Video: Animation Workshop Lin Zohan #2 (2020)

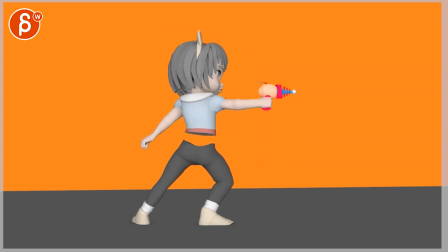then it feels like she's just kind of done it's also very pose to pose you're gonna work on offsetting some of the timing but the arm just kind of goes down and then goes up and that's it where to me it feels like this is more like i am more relaxed so to me it feels like even then i would bring up that root over just kind of change the
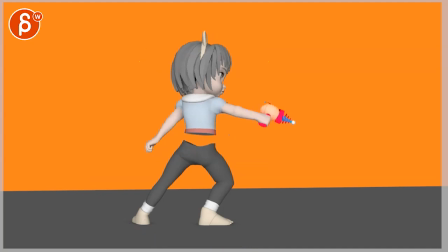overall pose to be in the more all right i'm done with this i'm more relaxed versus i'm just moving my arm down this careful you have
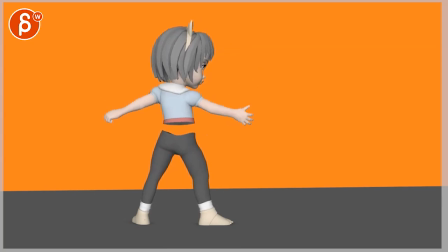this weird moving of both arms it almost gets into that flossing dance thing
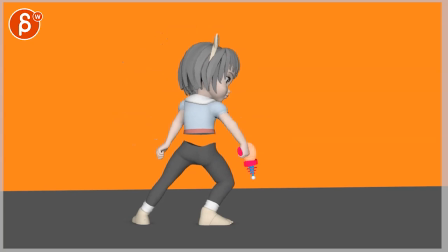where again I would potentially do and then she would
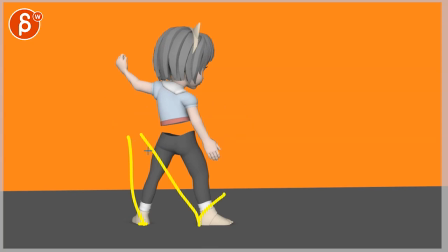change a whole pose to lean over this leg where you know you might have something like haha so I pose like that
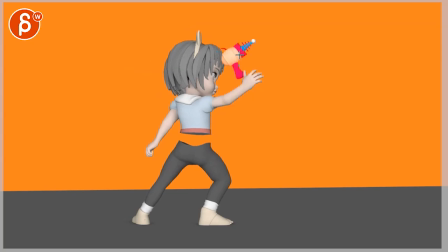and then this would make sense more sense because your arc is this but you can see your gun doing this so that is a funky arc but by moving over this way that arc will make more sense to fly this way and when it lands
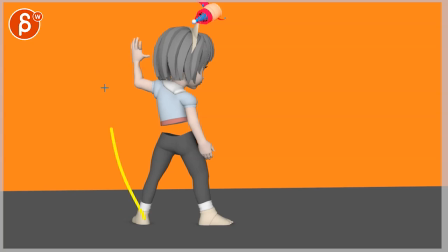where is it here so imagine she be here with my horrible drawing haha and then it would land here i think that will make a bit more sense then you have that and then she turns around
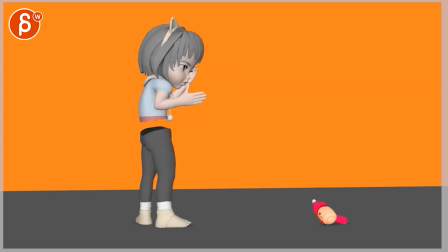and actually like that because after all the if you imagine all the more dynamic poses then she gets all stiff and shoulders up and ow and not dynamic anymore and i think that that's cool and works but when you turn i would turn that foot and why a bit pivoting off of here
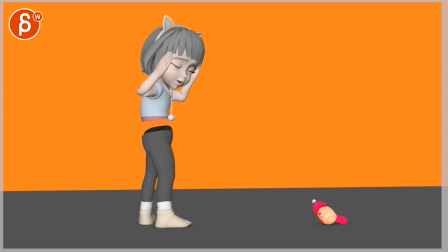so it doesn't feel like that ik leg that doesn't want to turn feels very forced there but watch out this feels a bit too twins it would be where is it hitting her somewhere on the front
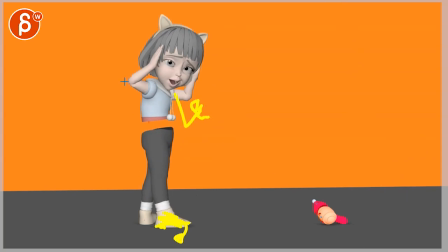so it could be something where maybe that and then she got some pain finger pose and then this is up here on her head or maybe it's the hand is on her chest and this is on her head so i'll just watch out for that pose there as well
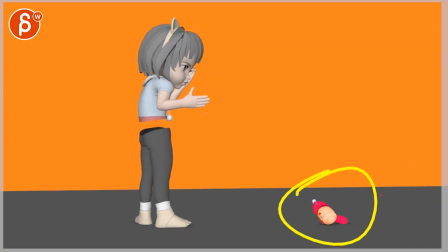timing on this is also a bit wonky but this seems all early
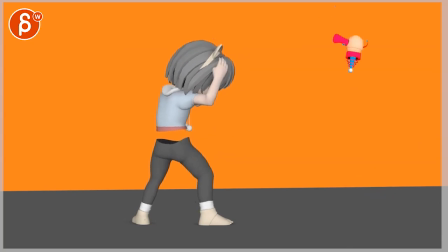stages so i'm gonna just tell you you might go yeah i know i
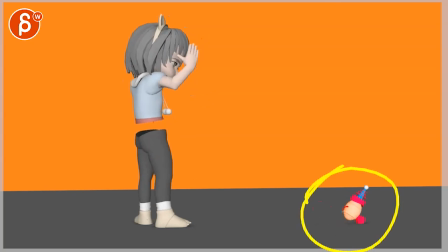know i'm not done yet so just watch up proper timing and physics and mechanics for that and i'm gonna leave it at that all right thank you all right there's an email you can sign up you can start whenever you want you can submit whenever you want you get 16 submissions either way a like and subscribe would be awesome all right thank you